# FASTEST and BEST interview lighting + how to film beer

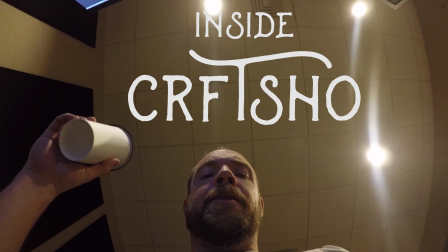0:04 Inside CRFTSHO. So today we're going to do something different. So today we're going to look at one of the spots we did for a brewing company, and it was a real quick, easy, down and dirty type shoot. It was just me and the bearded one, Mr. Worley, and so we had a minimal amount of time because he's a pretty busy guy, the brewer is, and the founder. So we sat down and kind of figured out a lighting diagram on the fly, because it's a really easy, effective idea to have in your toolkit of this real simple backlight over into a bounce with some negative fill thing.
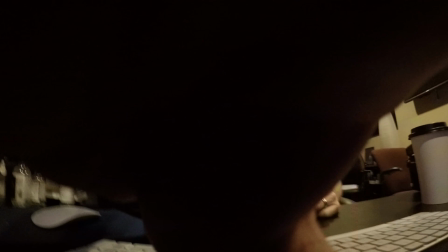0:38 So we'll kind of go over the spot and show you how it works. Okay, so we wanted to approach the lighting very effectively and very quickly. We didn't have a lot of options, a lot of time. It was just Jeff and I. This was one of those shoots that was, hey, can you guys come help us with this? Yes, we can, because A, we love beer, B, we love Keith, the brewer, and C, we love the agency we are working with. We also call him Six Top. The creative director over there is nicknamed Six Top. He was in a video, I think, yesterday.
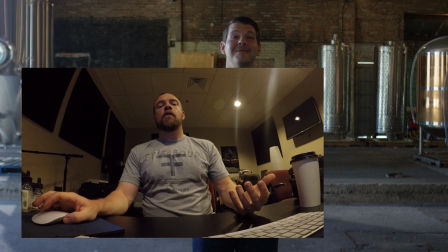1:06 Let's take a look at this behind the scenes type stuff, and we'll kind of go over it as we go. So I'm going to flash between you and the monitor here.
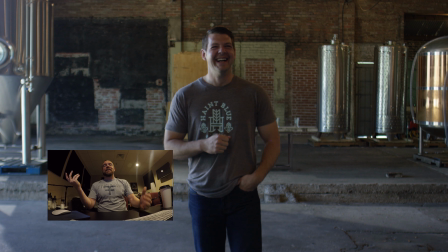1:12 As you can see, as we started out, you kind of have Keith standing there. He's laughing. He's a charming guy, but not totally comfortable in the interview. And if you look at, like, on the left-hand side of the screen, you'll see this large silver tank, and there's a little bit of a flare coming through that.
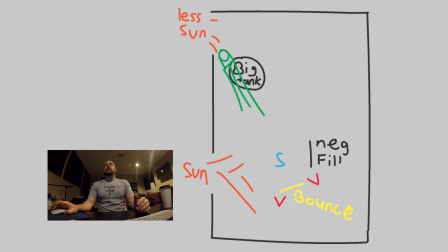1:26 So this room was set up. It's a big warehouse. They're not fully functional yet, which is a whole nother story for a whole nother day. Time of day is very important in this kind of process. There's a great app you can use called Sun Surveyor. They even have a free version called Sun Survey Lite. Use that. It tracks the sun, tells you where it's going to be, and helps you out.
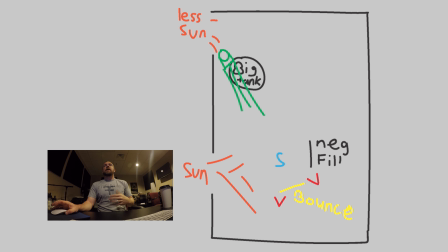1:42 We looked at what the best time was with the light coming in based on the room, and we realized that based on time of day, the sun would be coming in from the from camera left. So it would be coming in from the left-hand side of frame, filling in.
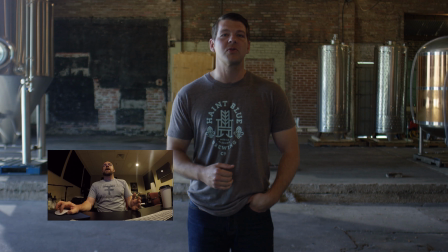1:54 So what I wanted to do is use that as a little bit of a bounce, and then turn around and add a little bit more light to it. And in order to add that light to it, we put a large HMI just over the other side of that tank, just on the back side of it. It's a 1.2 HMI, and then we bounce that
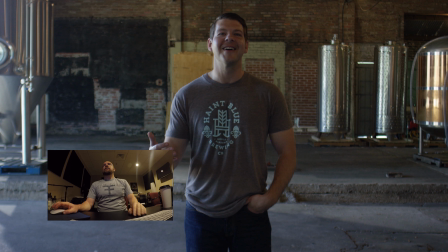2:11 just over his shoulder, and you can kind of see, like, if you look on the left side of his face, you see a little bit of this highlight, and that's a mix of daylight from the outside, which I said the light is coming in from over here, and then we have a lamp back behind him that's further accentuating that light, kind of curving that light a little bit to round him out.
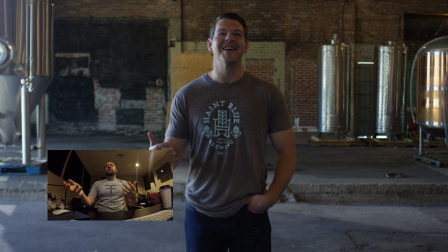2:27 Now, the key to this is, this is the raw footage. When you see the graded element, it makes a lot more sense, but one of the things we wanted to do is put a little drama in it, so we had negative fill on the camera right side of frame,
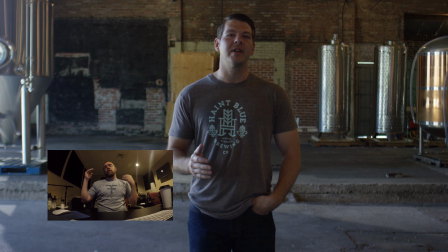2:40 and negative fill is basically just, for us, it was a flag. And specifically, instead of doing like a 4x floppy, which is a 4-foot giant piece of grip gear, we just used a cutter or a flag, that's 3 foot by 1.5 foot over. So it's basic flag.
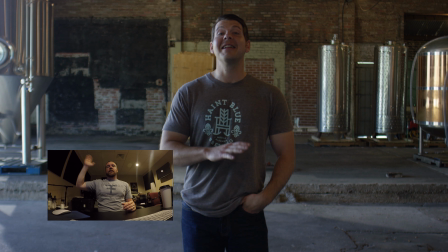2:57 And we had it just about at head level, so we would get a little more shadow on his face and less on his body. We weren't so concerned with it. The natural roll off of light would take care of that for us. But in order to elevate him up a little bit, we decided to throw a bounce in, and that's what you can see the bearded one doing here.
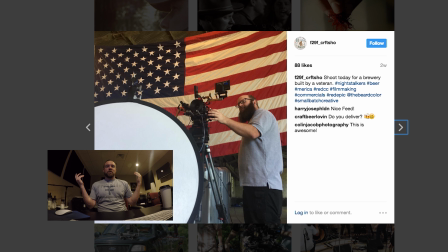3:13 And sorry that the still's from Instagram, but that's where it went, and I deleted it off my phone, so stupid me. The light kicks into this bounce, lifts up on him, and then we have the negative fill on his left-hand side, camera right side.
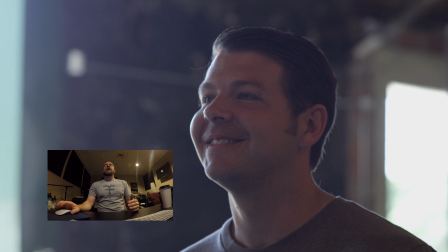3:26 So you can kind of flow through it there. Then, if you look at the B camera, so what we then had is we had a secondary camera setup, because it's always good to have two.
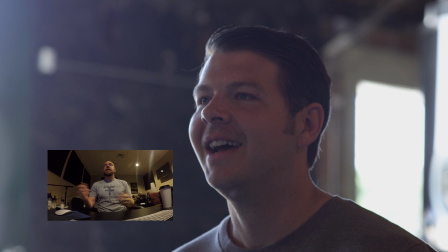3:33 If you can afford to put 2 cameras down, great. Just gives you some room in cutting, especially when you're dealing with someone who's not traditional talent, right?
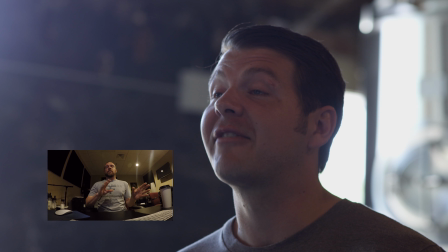3:40 If they haven't done a lot of work on it. So this lighting was going to work the entire time we're there. We knew we had about 45 to an hour to bang out this interview.
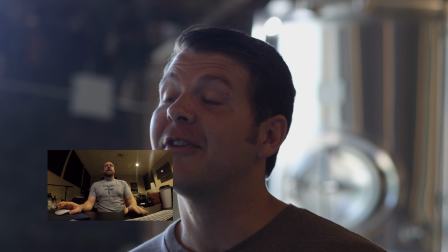3:48 So if you look at this B camera here, you can actually see, the light kissing over his head.
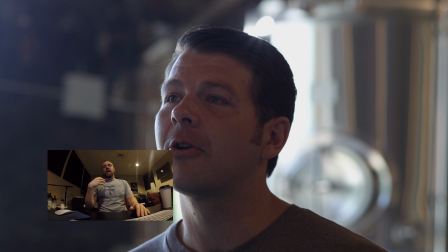3:53 Now, that does a couple of things. One, that's kind of our style. We kind of like that lifestyle Nike look. And so this is one way to do it, is you just let the lamp hit the lens a little bit, get a little lens flare. And with this, we're on an 85. These are Zeiss CP2 lenses. These are just lenses we have in the house, normally just for shooting really simple stuff.
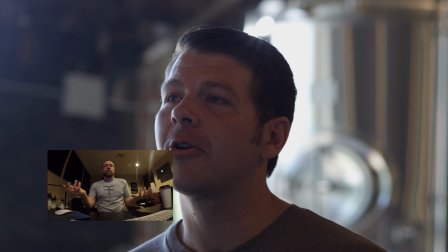4:10 They're good enough lenses. They do a great job. You can rent them if you need to.